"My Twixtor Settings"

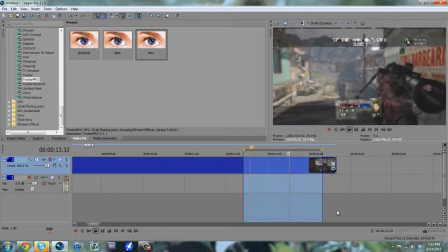253s
Instead of just snapping thing. And you might see warp already.
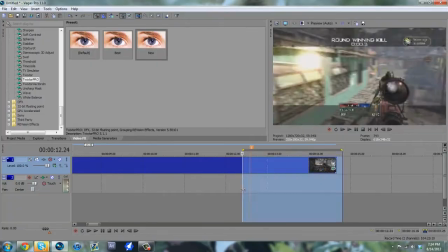257s
So if we go here, I'm actually gonna RAM render it with preview auto, just so it's easier for you guys to see.
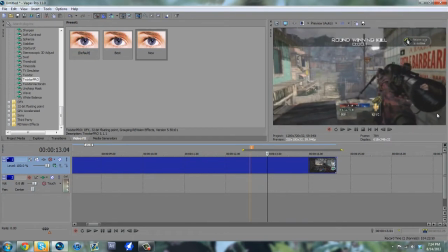266s
If you kinda look on the edges of the scope, see how it's kinda warping right there? You don't have to worry about stuff like that. Cause see how there's a gray shade on the round ending kill? That makes all the colors darker.
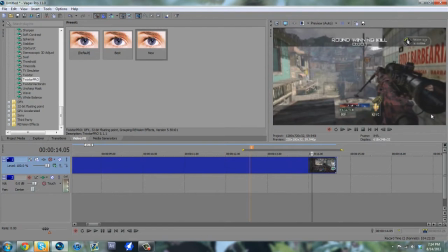280s
You add a color correction on there, it's gonna blend in to be darker, and all you're gonna be seeing is the color correction.
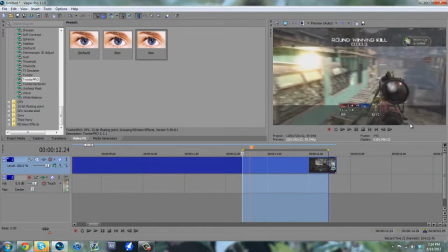287s
You're not gonna see the warp of the raw clip. What they're gonna see is towards the brighter colors, which is right here.
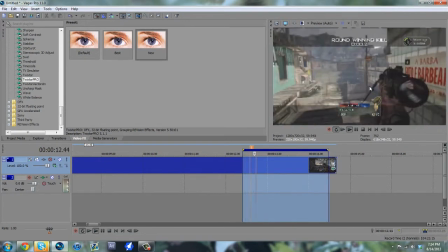296s
I'm just gonna put this on loop, which is right here on the edge of the barrel and this little stand where there is zero warp. The only other warp would be right here, and it's not even that noticeable, because who actually looks at the knob at the top of the scope right there? So, just to show you, you know what I'm talking about, is I'll set it to best full,
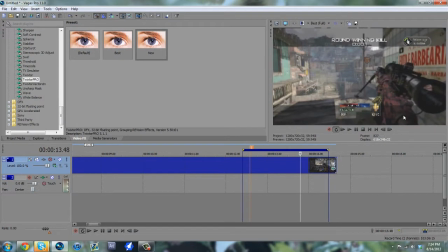315s
and I'll put a color correction on, and you're going to see towards the bottom here, it's going to be much darker, and you're going to see all the brighter colors up front, and you're not even going to see blending. So here's a little blending right there.
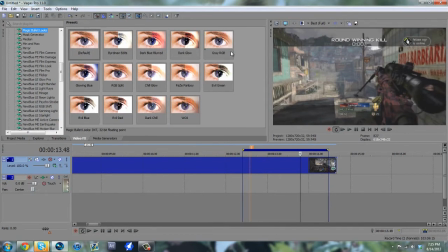328s
You know, and obviously when you're editing, you're going to notice the blending, but that doesn't mean the viewers are going to notice it. So let's add this color correction. I've been doing this kind of mixed a lot lately, so it's going to take a little while to update. Oh, there it is.
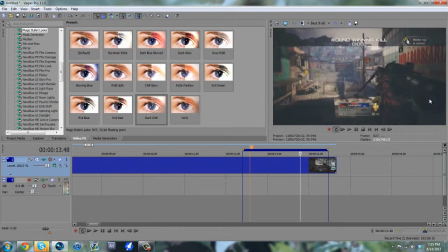343s
So that really obvious blending that you just saw, it pretty much just went all the way right there, and then there's the second color correction right there, and there is no blending. And so I can drop this back down on the quality and RAM render it one more time.
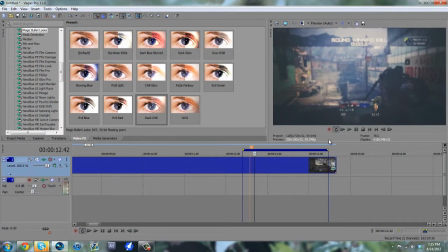361s
And that's my trick to doing, you know, getting zero warp into Twixtor. Is you want to only Twixtor when they don't move, during round ending kill cams,
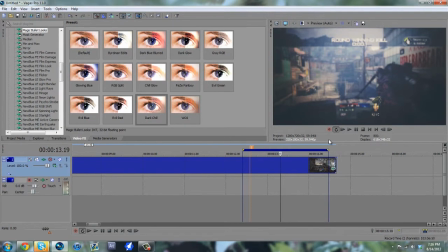377s
have kind of a darker color correction, you know, and if you do, you know, if there is something that you want Twixtor and it's just not working, then, you know, the color correction is not hiding it, then I suggest don't do it, you know.
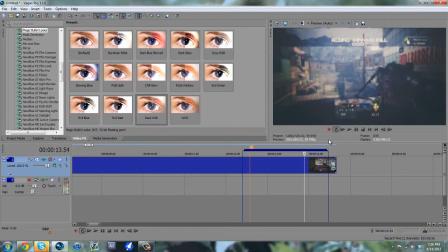392s
There are going to be times where there are clips that would look good Twixtor, but also shouldn't be, if that makes any sense. This is my trick. This is how I do it. This is how I get that zero warp perfection kind of Twixtor.
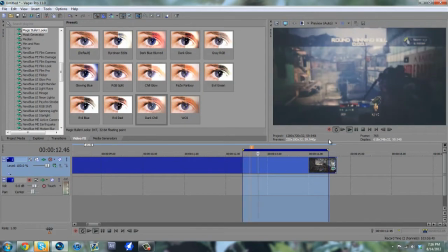411s
And in my opinion, these are the best settings on YouTube, and it just might be better than After Effects, I don't know, but this is really good for Sony Vegas.
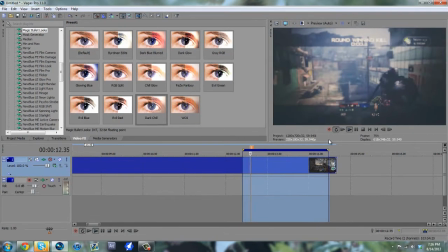425s
And just a recap, you know, anything lower than 59.94, don't attempt to do it, it will not look good. Dark CC, kinda, it doesn't have to be a dark CC, that's just a recommendation to try and hide the blending, the warping, because you can see the scope is already kinda going to the vignette of the color correction.
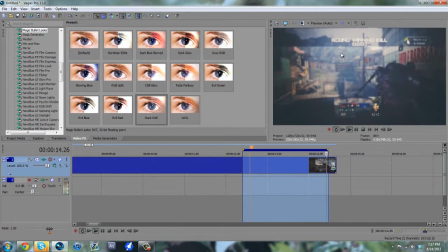445s
Have round ending kill cams, and that's about it. You don't have to keyframe, that was just a little tip towards a smoother transition, as you can see, instead of it being real time and then just stop, you know, on a dime to 4%.
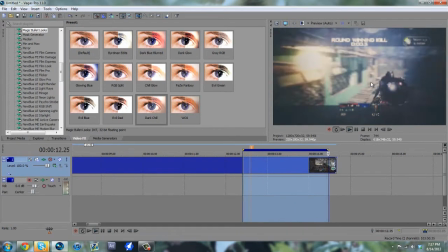459s
But that's really it, guys. That's my kind of little Twixtor tutorial and Twixtor settings. And like I said, I'll show you my render settings. So if we went to render, just in case if you guys want to get those down too.
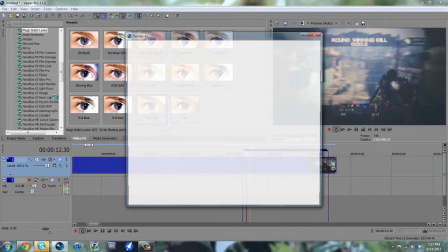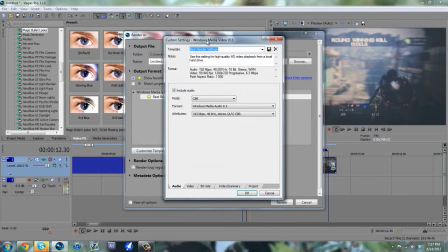480s
Alright. So check that. I'm going to customize template. These are my render settings right here.
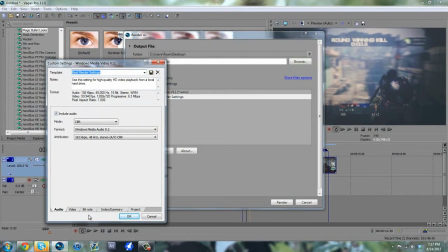486s
So I'm just going to go through the tabs kind of fast. You guys can go ahead and pause the video.
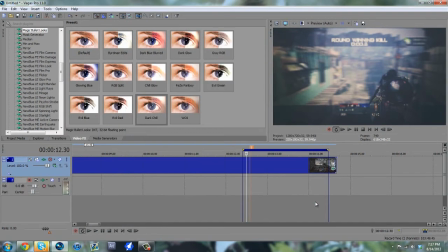497s
Alright, so thank you guys for watching. I hope you guys learned something out of this.